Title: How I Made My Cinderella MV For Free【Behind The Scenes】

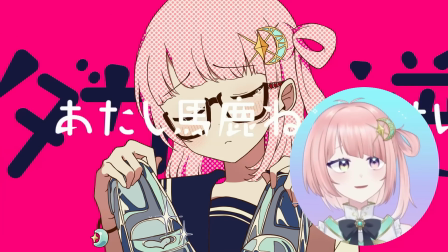0:00 my name is Julietta X, and I recently made a music video for my cover of Cinderella by Deco27.
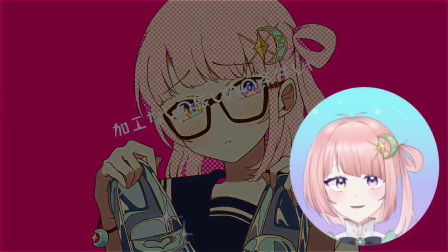0:07 To make this music video, I used two programs, Clip Studio Paint and After Effects.
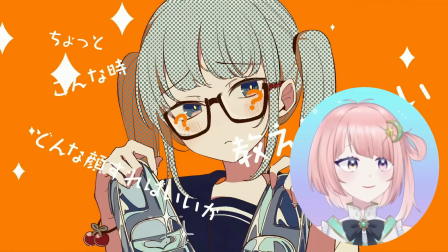0:13 I started off by studying the official music video and breaking it down into parts.
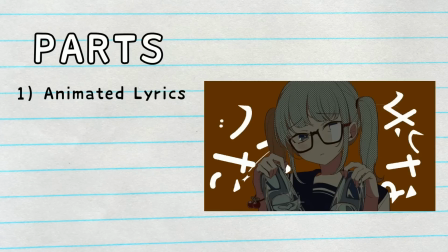0:18 These parts consist of the animated lyrics, the logo,
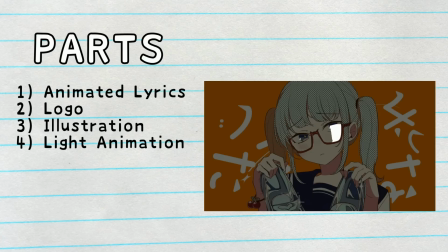0:23 the illustration, the reflective light animation on the glasses, and the background color.
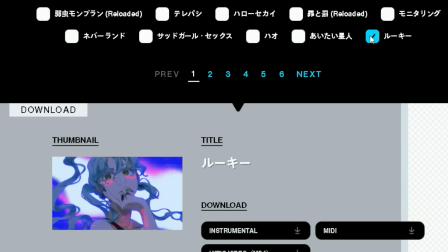0:28 Let's start with the animated lyrics. Deco27 actually has some official animated lyrics that they have uploaded to their website.
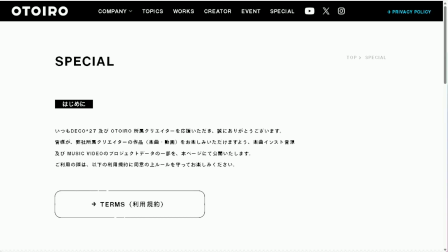0:37 So first, let's go to their website,
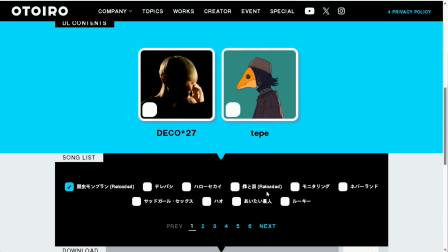0:43 otoiro.co.jp/special. Then, scroll down to the bottom. You should see a list of Deco27 songs.
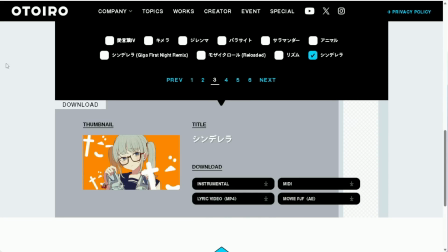0:49 Find Cinderella and then download the lyric video. You should get two lyric animation files.
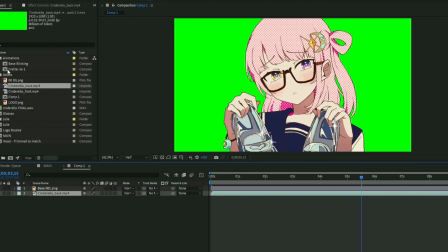0:56 One will go behind the illustration and one will go on top of it.
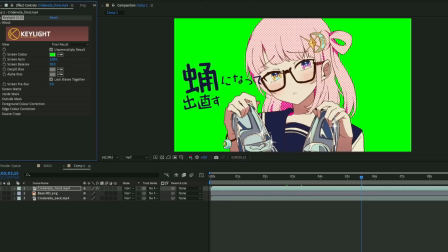1:00 After sandwiching the illustration like so, key the green screen part out, then you're done.
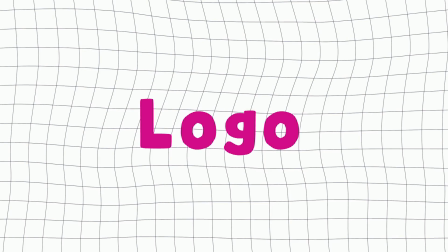1:06 Next, the logo.
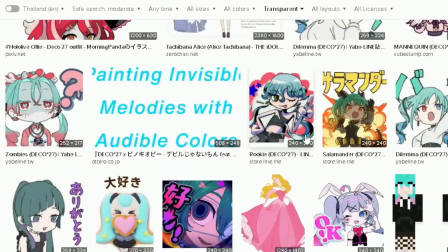1:08 I couldn't find a clean transparent PNG version of the logo, so I manually removed the background of a non-transparent version.
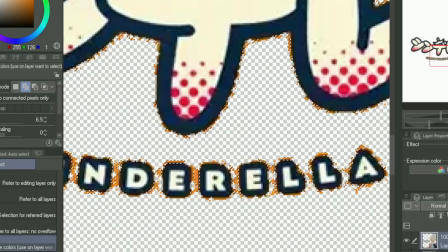1:16 I also cleaned it up so it looks like it's normal and not crunchy.
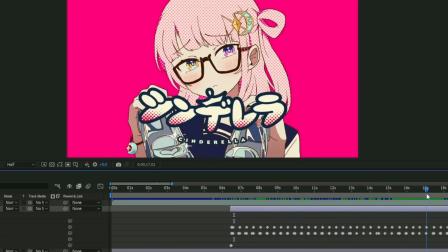1:21 And as for the animation, I just used keyframes. The illustration.
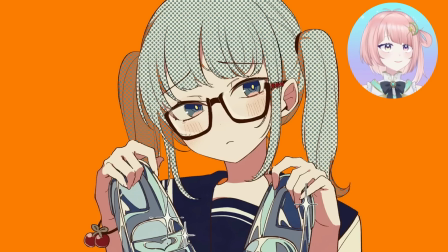1:26 I pretty much just followed the illustration in the original music video,
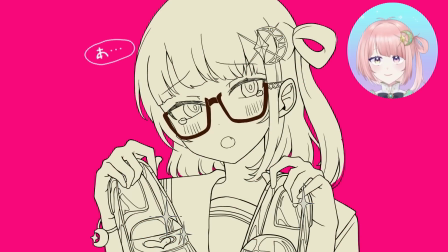1:31 but I didn't like that it was 100% static, so I started to draw a rough draft to plan out the expressions I would need.
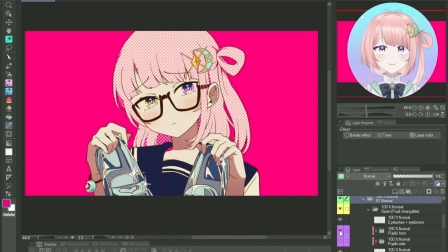1:38 Then I drew the changeable features separate from each other, like the eyes, mouth, the blush,
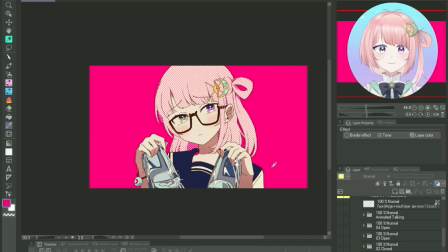1:43 the pupils, and I saved each expression as separate illustrations.
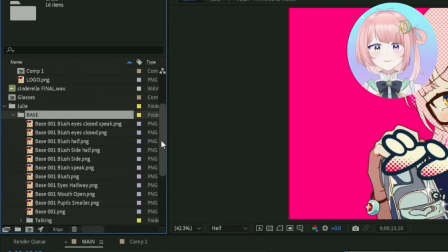1:49 I did that instead of exporting all the changeable features separately because I feel like it's easier to not have to keep track of all the little parts and keying all of them in.
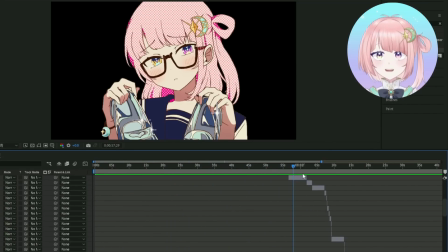2:00 After that, I lined them up on the After Effects timeline like I'm lining up animation cells.
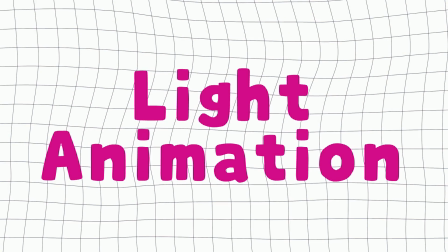2:06 The reflective light animation on the glasses.
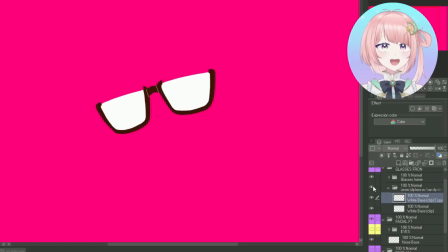2:10 I divided the animation into three parts, the glasses frame and the two lenses colored in white.
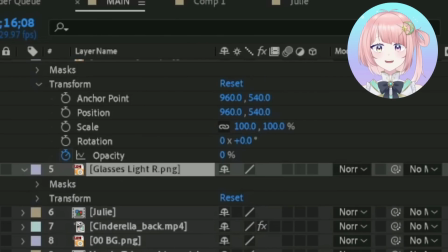2:16 I put the lenses below the glasses and set them at 0% opacity when there is no light reflection.
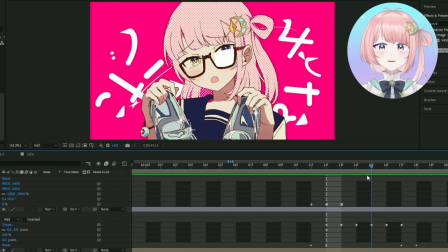2:22 Then, I used keyframing and masking to change the shape of the light reflection, resulting in this animation, the background color.
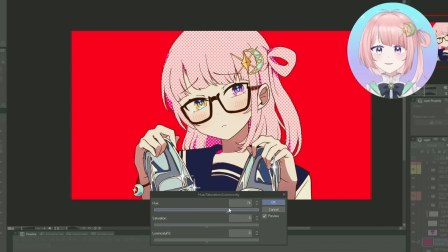2:30 The reason I decided on this last is because it's something that takes up most of the video, right?
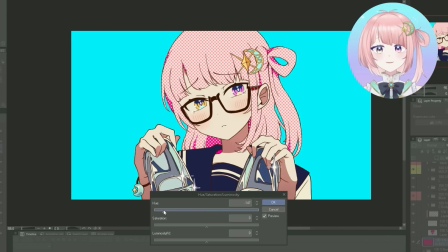2:36 So I needed to make sure it goes well with the other finished products. And that's how I made my music video.
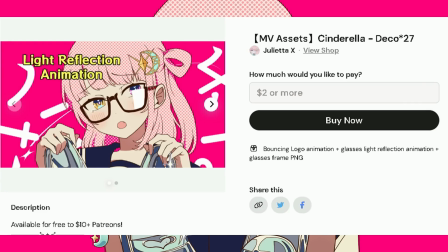2:43 I have some of the assets I made on sale on my Ko-fi for $2
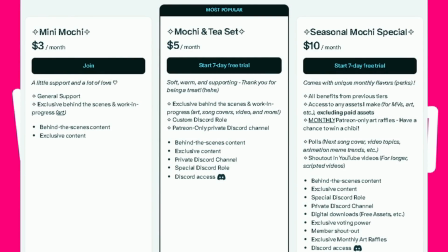2:48 or if you are a $10 and up patron, you could also access it for free.
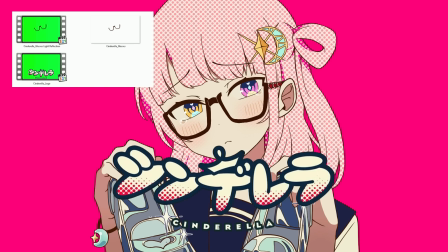2:53 It includes the logo bouncing animation in the intro and the glasses reflective light animation.
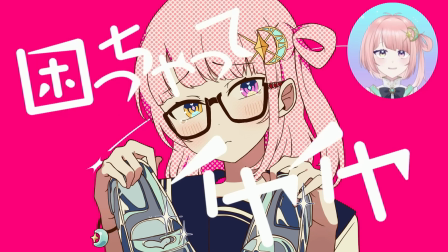2:59 I'm still a newbie when it comes to making music videos, but it's really fun to figure things out.
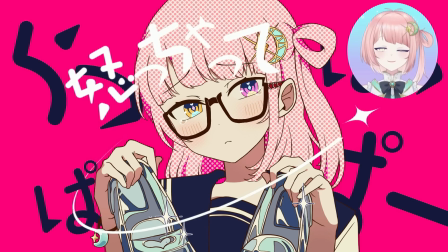3:05 And if you have any questions, please feel free to leave a comment. I also stream as a VTuber.
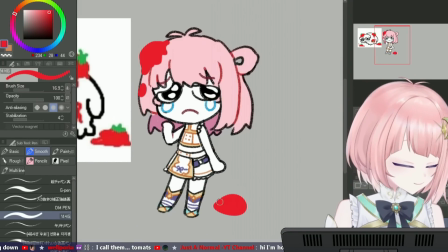3:11 I stream art and games for the most part, but I do want to change it up and steer to streaming more of my interests.
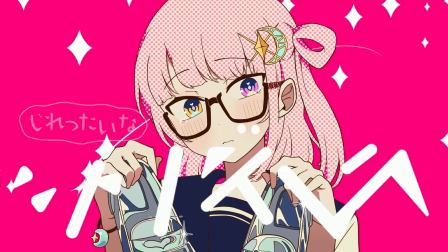3:16 Thank you so much for watching. Please take care and have a great day.